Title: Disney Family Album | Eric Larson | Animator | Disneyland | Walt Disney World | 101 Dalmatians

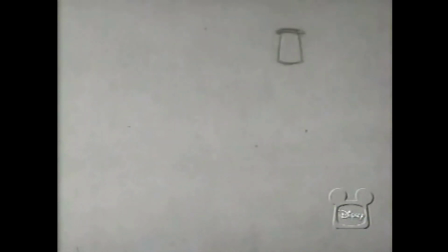As head of Disney's animation training program, he guides young artists through pencil-drawn animation tests like this one.
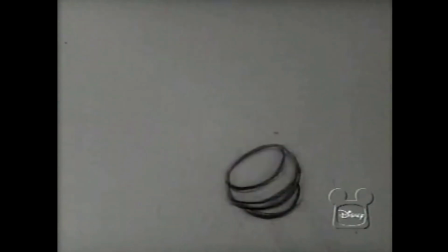First of all, this whole business is really Panama in business. And caricature is a very strong point. Caricature doesn't always have to be real broad and wide. It can be underplayed as well as overplayed, you know. So whichever character, whatever character you're going to use or do, be sure you analyze it first and find out exactly what that character is capable of doing. I'm going to do a ballet dancer. and the reason is why, as Eric mentioned earlier, is because I know that.
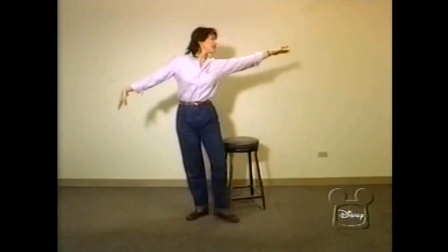Well, I dance and I can visualize it and we need to do something that you can imagine in your mind,
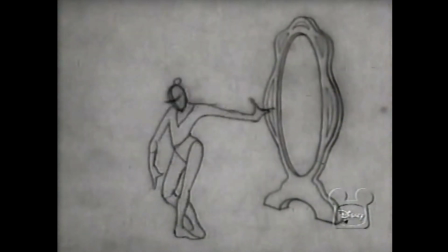see it already before it's on paper and that is something that I'm very familiar with. Dancers are basically very often shy.
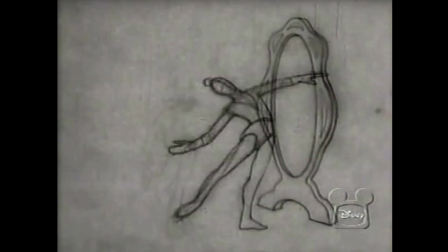They have trouble speaking in public or on stage. They use their body, that is their voice.
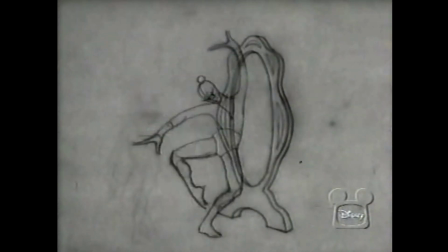They spend most of the time in front of a mirror and they're constantly watching themselves. and so I'll be trying to get across how vain yet shy dancers are. Well, I'm going to do a dog, so putting on his pants. So the first, I think,
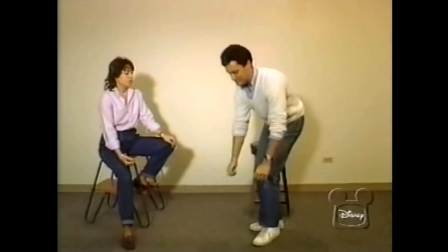it'd be better if I had a pair of pants, but you get the pants, he's going to turn around, pick up some pants.
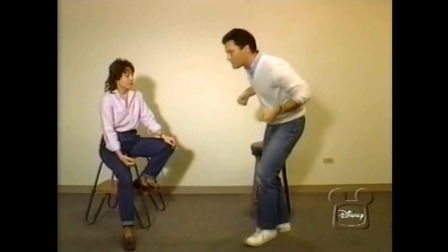I think the first leg will go through fine, no problem. He puts the next one down, I think that'll work. puts this foot in.
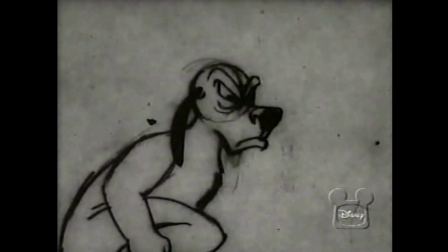If it doesn't catch, the body will come forward and that puts him into a hopping sort of a thing.
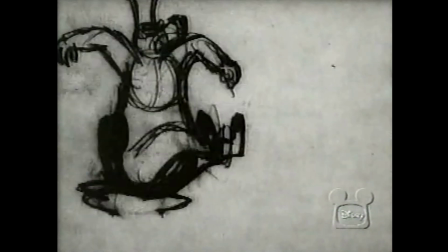And you'll see him react to it somehow. He'll be confused or mad or whatever.
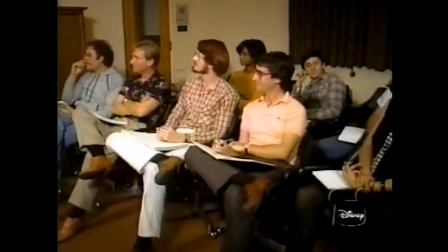To help young animators better understand body language, Eric often uses a mime.
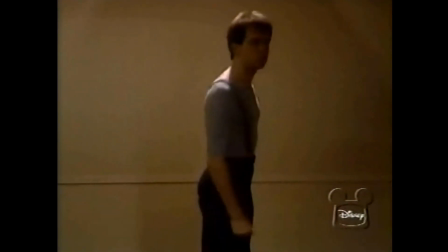The mime performs in silhouette to highlight the body's outline. Well, fear, like everything else,
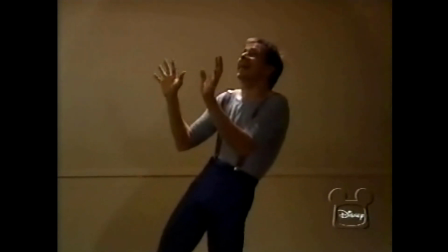I guess, has to stem you feel it right from your foot the bottom of your feet up into your up into
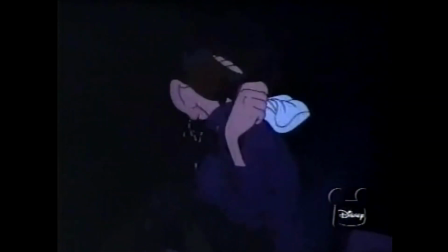the top of your head but then we probably try to put emphasis on that we would try to get a feeling of a quiver a quality of
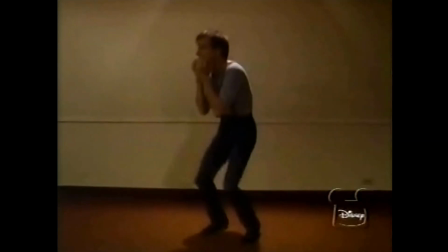shake that would be in there that would suggest an additional a visual a feeling of fear.
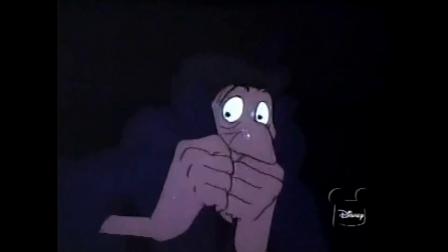Cruelty comes out, I think, of course there's several different kinds.
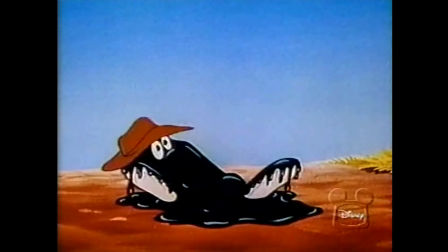I think the cruelty that the fox and the bear exhibited when they danced around the tar baby making fun of him,
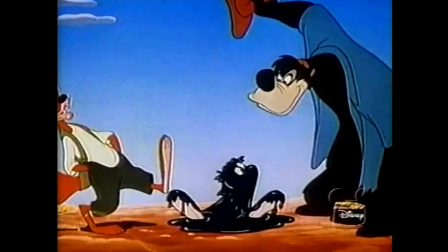enjoying, teasing the little guy. He was helpless.
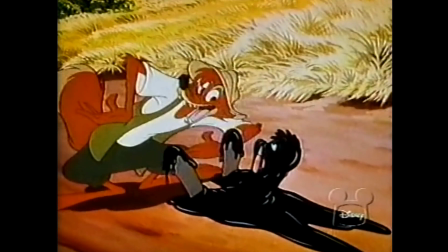I think that's one kind of cruelty another body
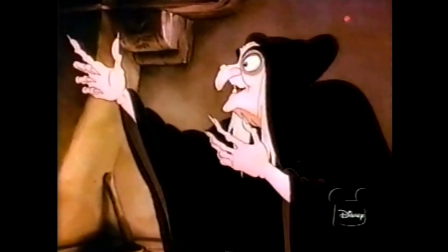action would simply be the approach of a character to the victim
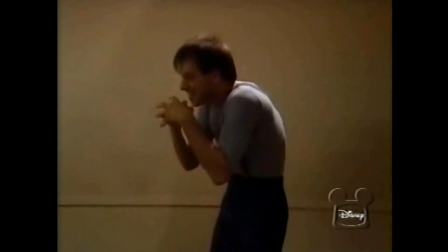the feeling of being bent over and ready to to annihilate
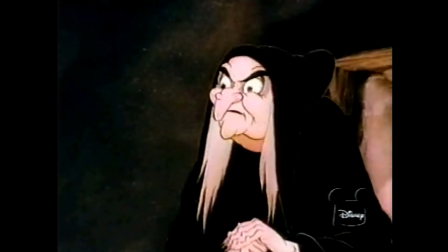him the moment he could get his hands on him hands